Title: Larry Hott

People think, oh, the more light the better. It's not. It's the opposite. Then maybe you have a backlight that's just doing a little bit of light on the hair. A lot of times you set it up and you get rid of it. And then you have the fill light, which could be on either side, and that's maybe lighting the shoulders or the backdrop a little bit. And sometimes what you do with that is you use it almost like a floor light that lights up, so that plastic I've shown you there, it gives it a little bit of a glow. You can have many more lights, but you can do all kinds of things with just three lights. Right? So, I don't know if we can control the lights enough in here. It's nice that there's no windows, because your ideal room is a room with no windows. Right? Or that you can blacken the windows. I know you're going to think about, you walk into a room, it's beautiful, you got the sun pouring in, and it really looks nice. The person sits down on the couch or a chair and you see that beautiful light coming in. What's the issue?
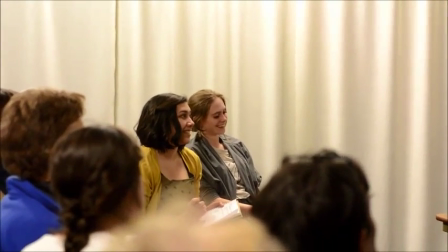Natural light will always betray you. It will always betray you, yes. Why? Because it moves. Mm-hmm.
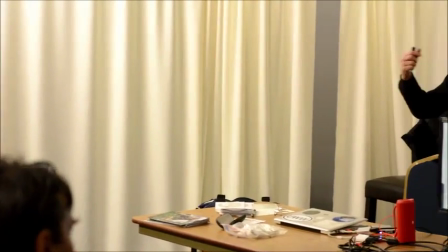Right. So a quick interview down and dirty, man on the street, you know, just going to catch somebody and they act that kind of film, fine. Get some nice light, move them around to get some nice light. An hour long considered interview with somebody, you're going to get screwed. Right? And then you'll have no option. Then they'll be in shadow, you won't be able to cut things together. So you want control. Make it look like natural light. Make it look like sun is coming in from the window. So you start with a dark room. And you turn on your key light. And then you start to fill around it. Right? Don't go the other way around. And don't try to light the room with the fluorescent lights on. Because right? You've got different color temperatures. You're not going to be able to figure it out. Use a monitor. Don't rely on the camera. So Ian's going to set you up with a monitor. Hope we have time for that.
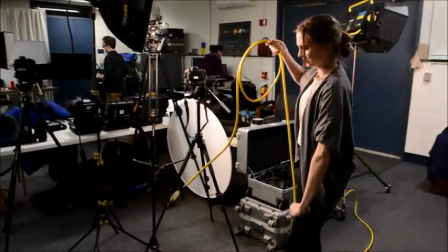Yeah, from nothing. You know, kids that had no use of that. So and other people have heard about this.
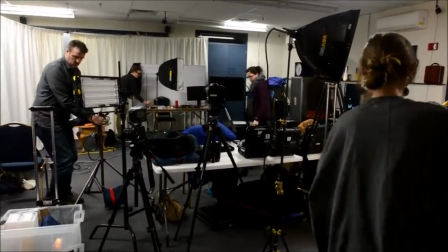He's been around for a while. And I've talked to him. I've interviewed him just to get his opinion on different films.
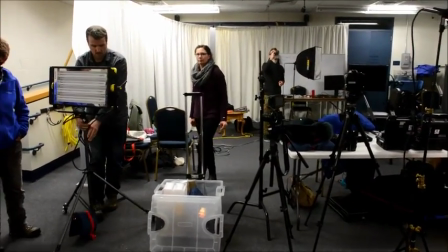Oh, sure. Okay. I've gotten to know him in critical view years. I've always liked the movies, too.
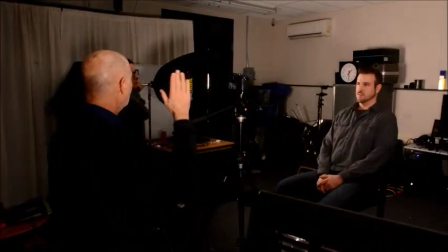Oh, definitely. That's great stuff. I'll try to get a different f-stop on the other side of his face.
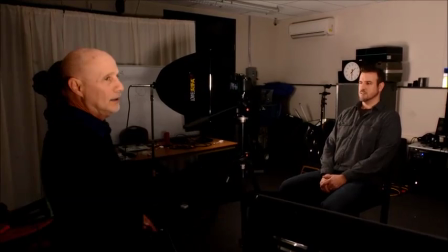Right now, it's still too bright on his left side. That's really a trick to do that.
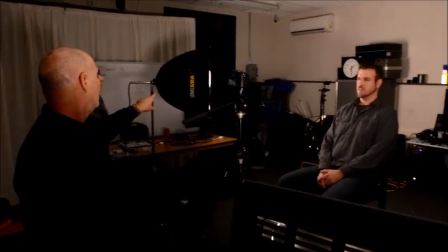So, partly, it could possibly be because that thing all the way softbox or chimera is too big.
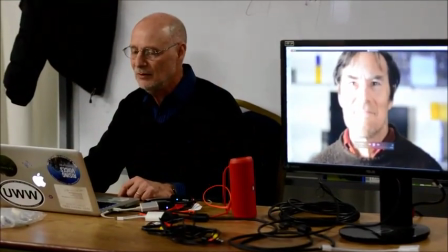That's good. Mm-hmm. That'd be right which, there. So, where's the key light here?
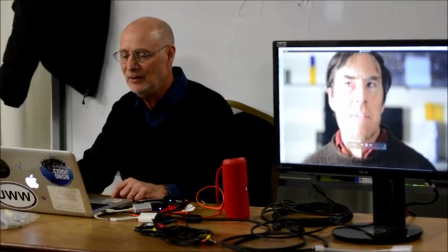It's dead on, right? Dead in the center. Yeah. Not the most flattering, right? Where were you driving from?
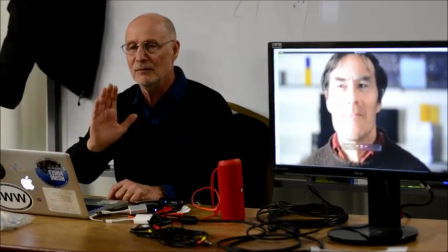Right. And it's really hard to tell when he's going to, right here, I can't tell which if he's going to really look.
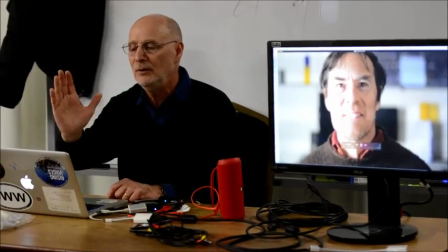Should be looking a little bit to his right, right?
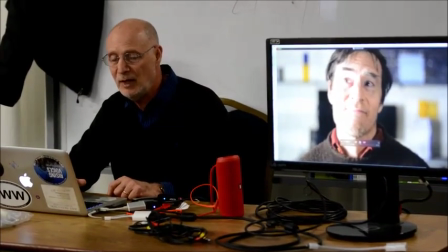Background isn't so bad here, depending if this is for a chemistry professor, maybe it sort of has that lab feeling to it.
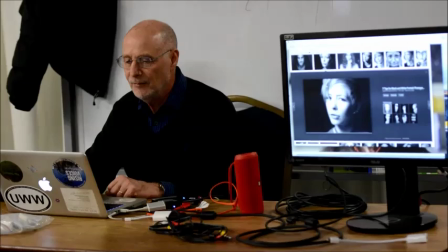Now look at this one here. Okay. Mm-hmm. This one.
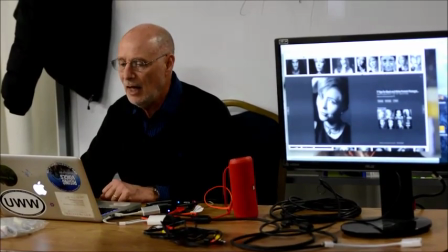Right. What are they doing? These are not hot light, right? Yeah. Right. Mm-hmm.
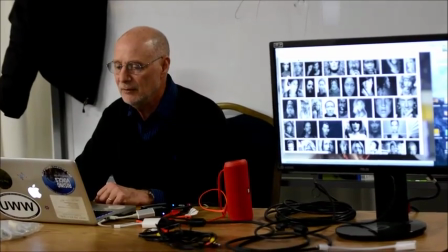Good portraits generally have a variation in the light from one side to the other.
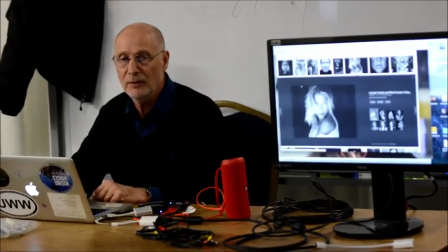And you're basically doing portrait photography when you're doing an interview. You really should keep that in mind.
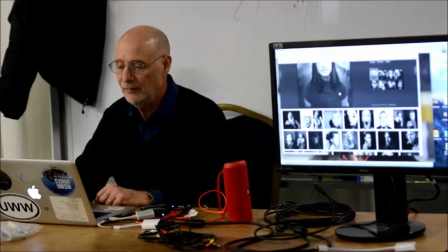That would be a nice interview right there. That would be an interesting interview.
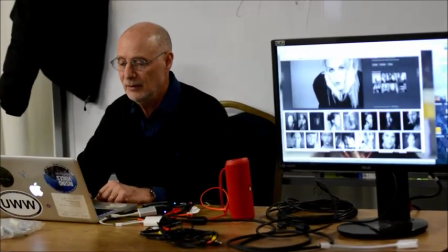This is what you're going for. You're trying to think like a photographer.